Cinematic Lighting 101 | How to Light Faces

So this is motivated by a practical that's like literally a lamp standing on the ground, and you want to kind of make it look like all the other lighting is emanating from this one practical light.
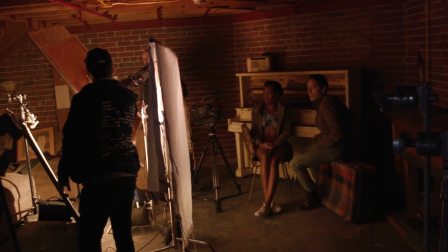The thought I had behind this was like a secret moment between these two people.
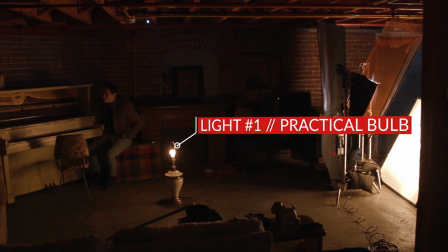So I set up the lamp on the ground, just a bare bulb, hooked it up to a dimmer, we dimmed it down so that we weren't blowing out the entire lamp.
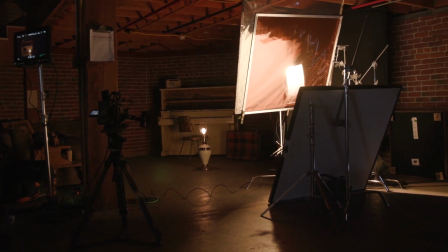And then from there, we set up a book light with a 120D bouncing off of some foam core.
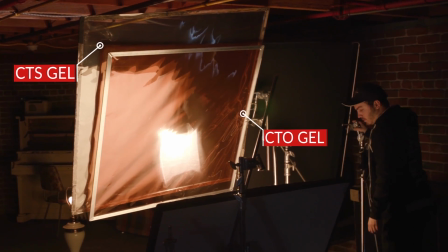We had both CTS and CTO between the 120D and the foam core,
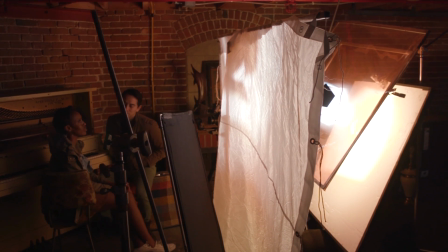and then that was bouncing off the foam core and then pushing through a half grid 8x8 cloth. So all of those gels were really to match the color temperature of the practical and make it look like that light is emanating from the bulb. And also I like how you match the shadows, so you can see the shadows of the furniture, of our actors on the background,
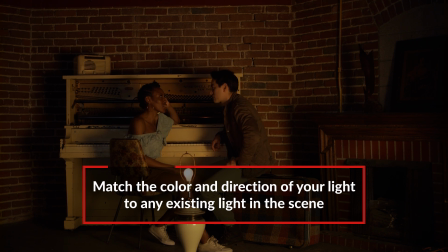and they're sort of going up, and it helps sell the illusion that the light is emanating from the practical.
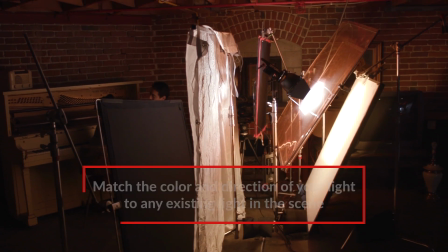Yeah, to do that, we just put our foam core directly on the ground, just at like a little bit of an angle,
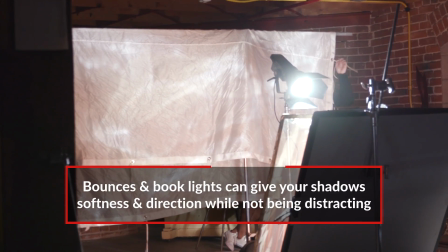and our 120D was pointed down at that, so that light was just coming from beneath. And that's really all you need for this type of thing.
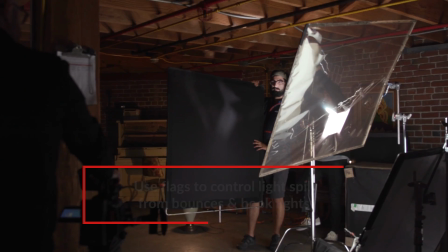And with that soft book light, it helped the shadows from being too distracting. We flagged off light on the sides and the background for both the wide shot and the close-ups.
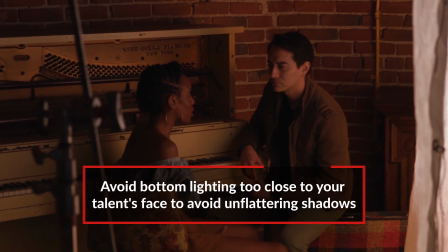And then for the close-ups, the key for these, especially with our female talent, was making sure that our key light wasn't too close. Once you start getting too close with a bottom side key, you start getting like weird eyelash shadows, weird nose shadows. That's when it starts to look like a horror film. But if you back it off just a bit and make sure that that angle isn't like too extreme,
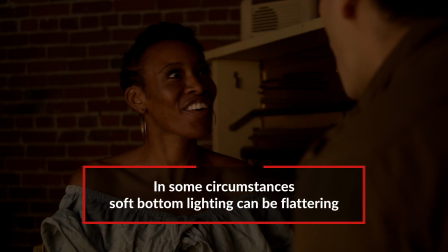it actually it fills in shadows beneath the chin and eyes like really well, and I think it's actually very flattering.
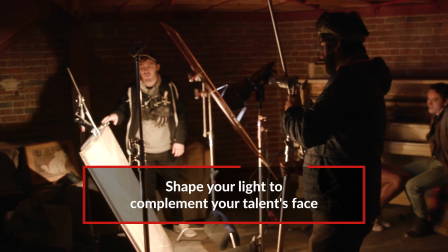And then for our male talent, I went a little less frontal with the key light, a little more angular, again to play off the angles of his face a little bit more. Let's take a look.
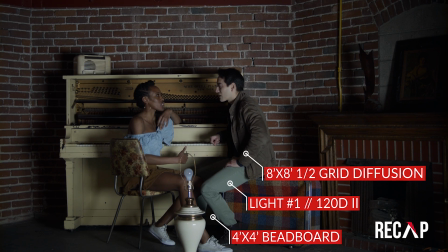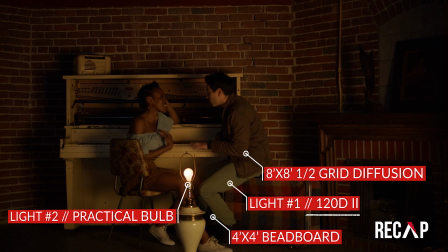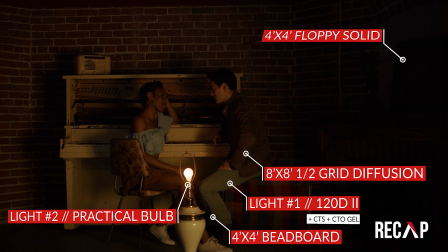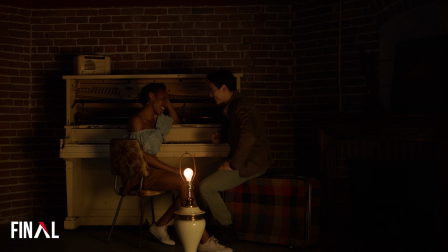So our last lighting setup for shaping the face was in this sort of like gritty,
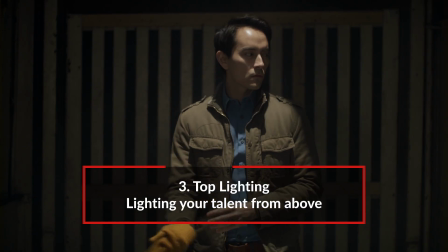like elevator shaft top lighting, really hollowing out the cheekbones.
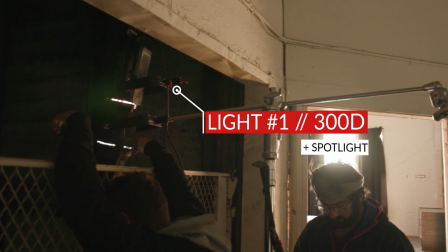How did you accomplish that? I put a 300D with a spotlight attachment, kind of high up in the shaft,
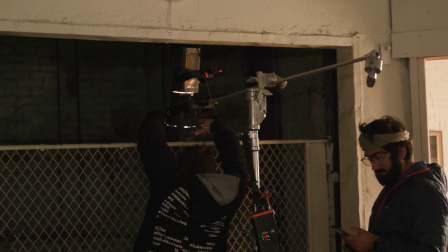just pointing straight down to simulate skylight or something,
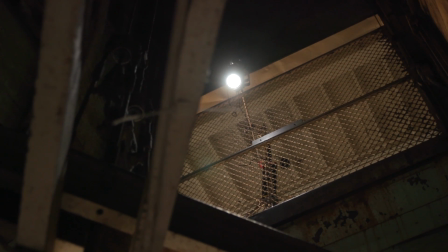just letting sunlight just straight through, nice and harsh, hitting our subject.
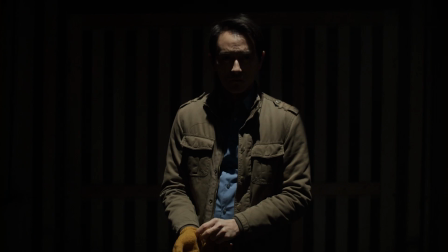I basically treat that as my key light. Like you said, it kind of hollows out the cheekbones. Without any kind of modifiers, it just makes his face look like a skull. That's a little too harsh if that's the only light. So what did you do to fill it in?
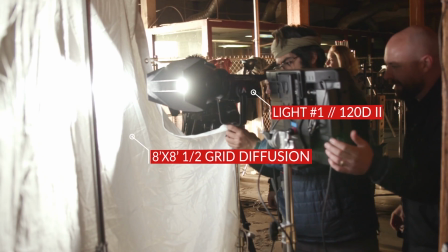We put a
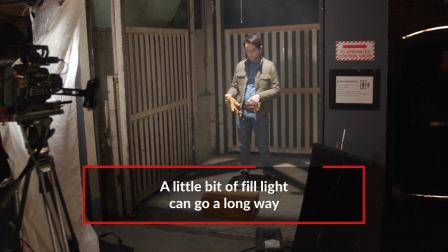120D pushing through some half grid just in front of him to camera left to fill in the shadows a little bit and for his eyes to catch that light.
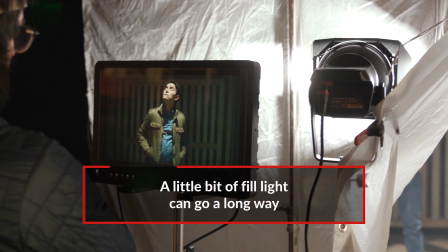It is not really even supposed to read as a light. It's just really soft, just filling in shadows.
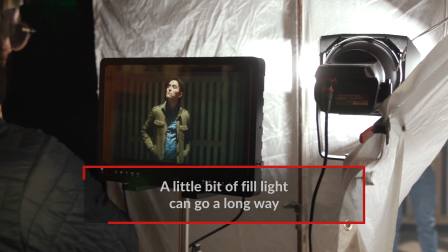You're not supposed to even know it's there.
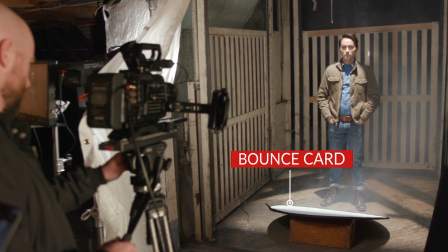And then I put some foam core on the ground, rested against an apple box, just to bounce a little bit more light just back up into those shadows.
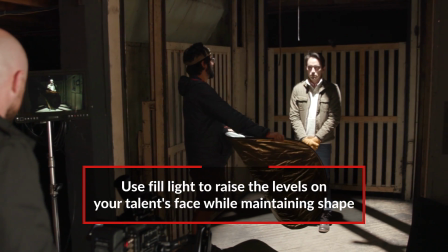You still get that shape, you still get the shadows, but it's not really a menacing feeling. Now it's just shape. So you can also switch it up though. You can take off that diffusion from the front light, or you can add diffusion to the top light. That's right, yeah, we did a couple things just to play around.
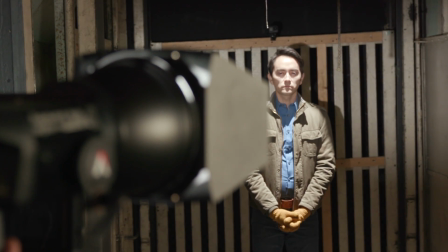We took the half grid off of the front light, and that created kind of like this fun spotlight feel, like maybe someone in front of him was like shining a light on him.
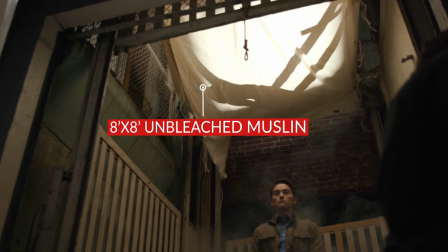And then for our second alternate setup, I just put some unbleached muslin in front of our 300D top light. And I think that's a really interesting change because without doing anything else, it just spread that light all over the elevator shaft.
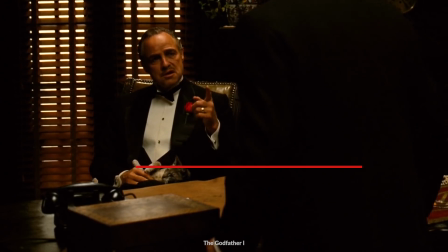And this is why I kind of love top light, because you can make it really sourcey and really obvious that there's a light,
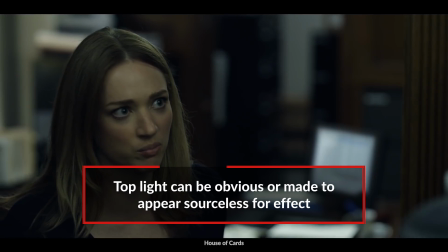or if you really just wanted to feel like there's like this sourceless ambient light just kind of filling a room, a nice, really soft top light is the way to do it.